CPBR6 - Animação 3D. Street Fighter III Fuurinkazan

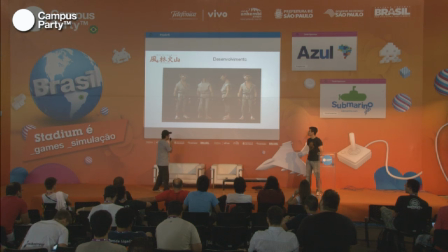[16:32]
A gente tinha referência, por exemplo, o Ryu, esse ringue daqui ficou legal, mas putz, olha a referência, o Ryu, ele não é assim, sabe? O cabelo dele tá estranho. Então isso aqui foi um guia pra gente, né? Até mesmo da ação dele, o Ryu mais focado, mais relaxado.
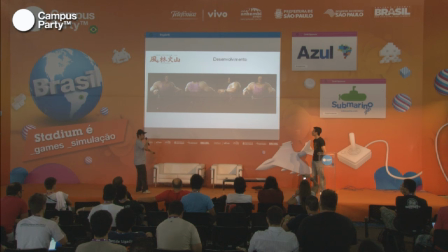[16:50]
Aí a gente refez o Hugo, né, o lance daquela pose... Se a base quando é toda tortona. A Poison, que é a Poison. E aqui uma referência de estatura, né?
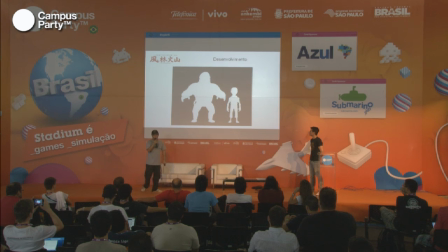[17:07]
Pra ter uma noção de o quão monstro seria o Hugo, ou o quão pequeno seria o Ryu. Esse Ryu, ele parece pequeno, mas ele tem 1 metro, porque eu pensei, ele tem 1 metro, quase 1,80 m. O Hugo, ele tem 2,45 m. São medidas oficiais da Capcom, por incrível que pareça.
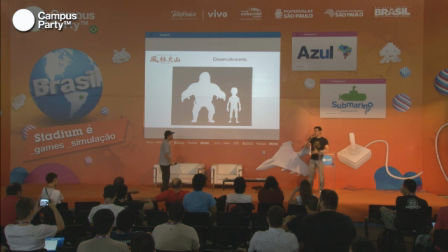[17:23]
Eu acho legal você falar também uma parada que ele trouxe pela primeira vez, assim, tentar mudar o visual do que tem no jogo já, saca? Que eu acho um puta mérito, pelo menos da tentativa, e que, na minha opinião, ficou bem legal.
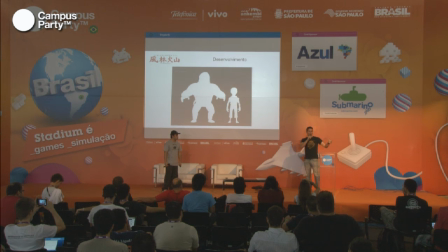[17:35]
Porque sempre faziam o Ryu um cara puta bombado e tal, e pô, o Ryu é um cara assim, sei lá, treina a karate, ele não fica na musculação tomando whey protein, saca? Então é bem provável que ele seja um cara igual a gente, assim, tipo, normal, o cara tá ali lutando e tal, seja mais igual a você do que eu.
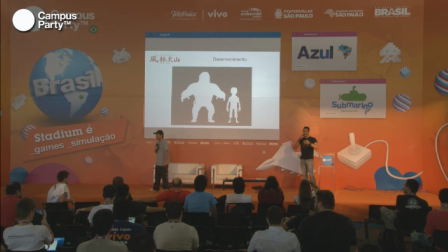[17:50]
E assim, a primeira vez que viram, até que rolou várias opiniões diferentes sobre isso, mas assim, pelo menos a galera que trabalha com a gente, que a gente conhece, tem dado opiniões super legais sobre a criatividade e tentar mudar essa cara que já tinha o Ryu, que é sempre um cara bombado, bronzeado, tipo, o cara luta karatê ou fica na praia, tipo, malhando, saca, o bíceps.
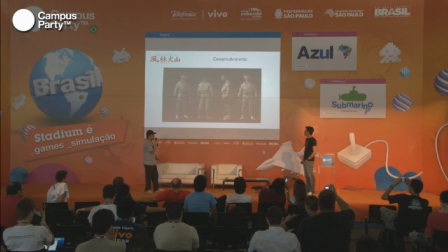[18:08]
E assim, até legal essa parte aí, porque assim, foi uma coisa que, assim que a gente acabou o visual deles, o Kotaku, vocês conhecem o Kotaku S, eles postaram sobre o projeto, né, vai ter uma animação de Street Fighter feita por brasileiros e tal,
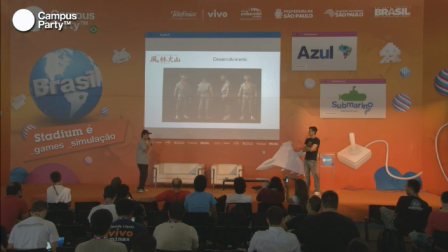[18:24]
e assim, o primeiro feedback da galera mais chiita, não achei outra palavra, desculpa, foi, nossa, olha esse Ryu, o Ryu não é assim, o Ryu não sei o que lá.
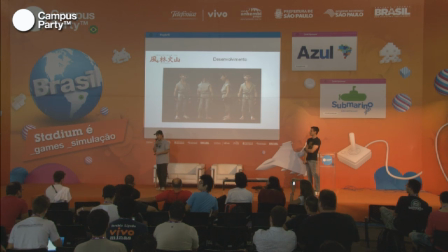[18:40]
Tá, mas se você parar pra ver no design, eu não trouxe aqui, mas só pro design da Capcom, o Ryu, ele já foi ruivo, sabe? Ele já foi ruivo com o nariz italiano. Então, assim, o lance do Ryu, do design, além de ser, tipo, essa é a minha concepção do Ryu, sabe?
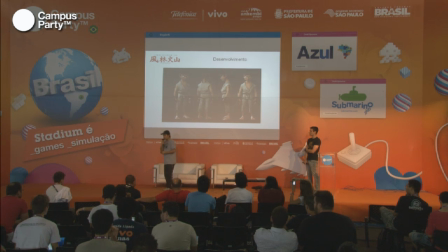[18:57]
Eu sempre pensei no Ryu... Mas, sei lá, um cara forte que não precisa... Ele é uma pessoa forte, ele não é um cara bombado, sabe? Ele é o cara que falou, ele é um cara focado, entendeu? A força dele vem da atitude, do treino, da dedicação dele. Então, essa foi uma das decisões, fazer o Ryu. Além do que, pra dar o contraste.
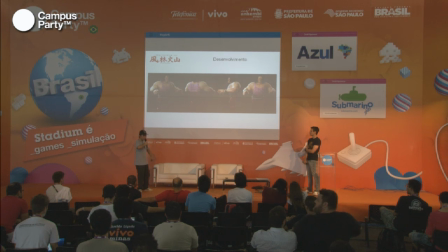[19:15]
Se eu fizesse o Ryu gigante, o Hugo gigantão, tá legal, são dois caras fortes lutando, sabe? Tira aquela coisa de Davi Golias, sabe? Do desafio do cara... Um cara grande contra um cara normal. Mas o cara normal também, ele tem uma força interna grande. E a Poison?
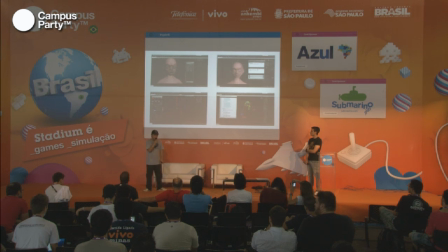[19:36]
Feito isso, dos modelos, aí teve o primeiro problema. O Rigger sumiu. Ele sumiu. É, acabou desaparecendo. Eu falei, meu, se é pra acontecer o projeto,
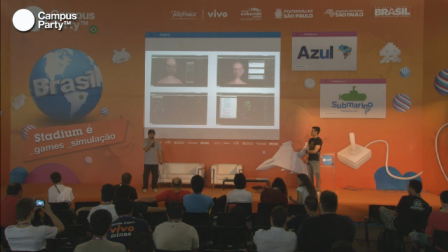[19:49]
vai ter que ter rig. Então eu peguei e passei uns 2 meses, mais ou menos, aprendendo rig, sabe? Falei, meu, se é pra acontecer, então eu vou ter que fazer, sabe? Eu, Derek, a gente vai ter que botar a mão na massa, meu, vai ter que...
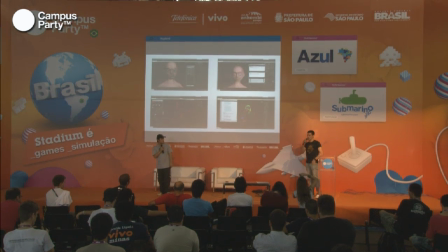[20:01]
É, eu peguei várias referências de rigs que eu pude trabalhar, desde filmes até coisa de game,
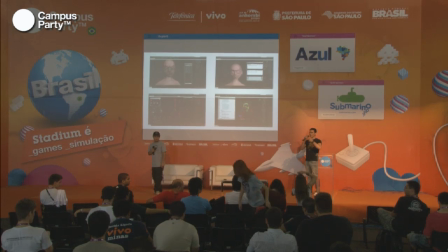[20:06]
e a gente ia batendo essa bola, assim, tipo, eu falava pra ele, pô, olha, esse rig na coluna, ele vira assim e tal.
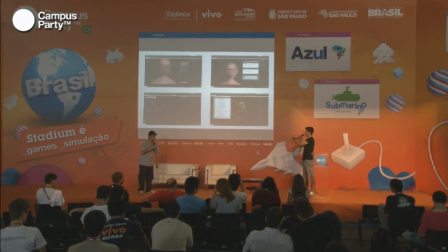[20:12]
Aí ele aprendia como desenvolver a parte técnica, fazia, mandava, a gente testava, tanto é que tem até aquele facial ali, foi acho que um dos primeiros testes que ele mandou pra mim.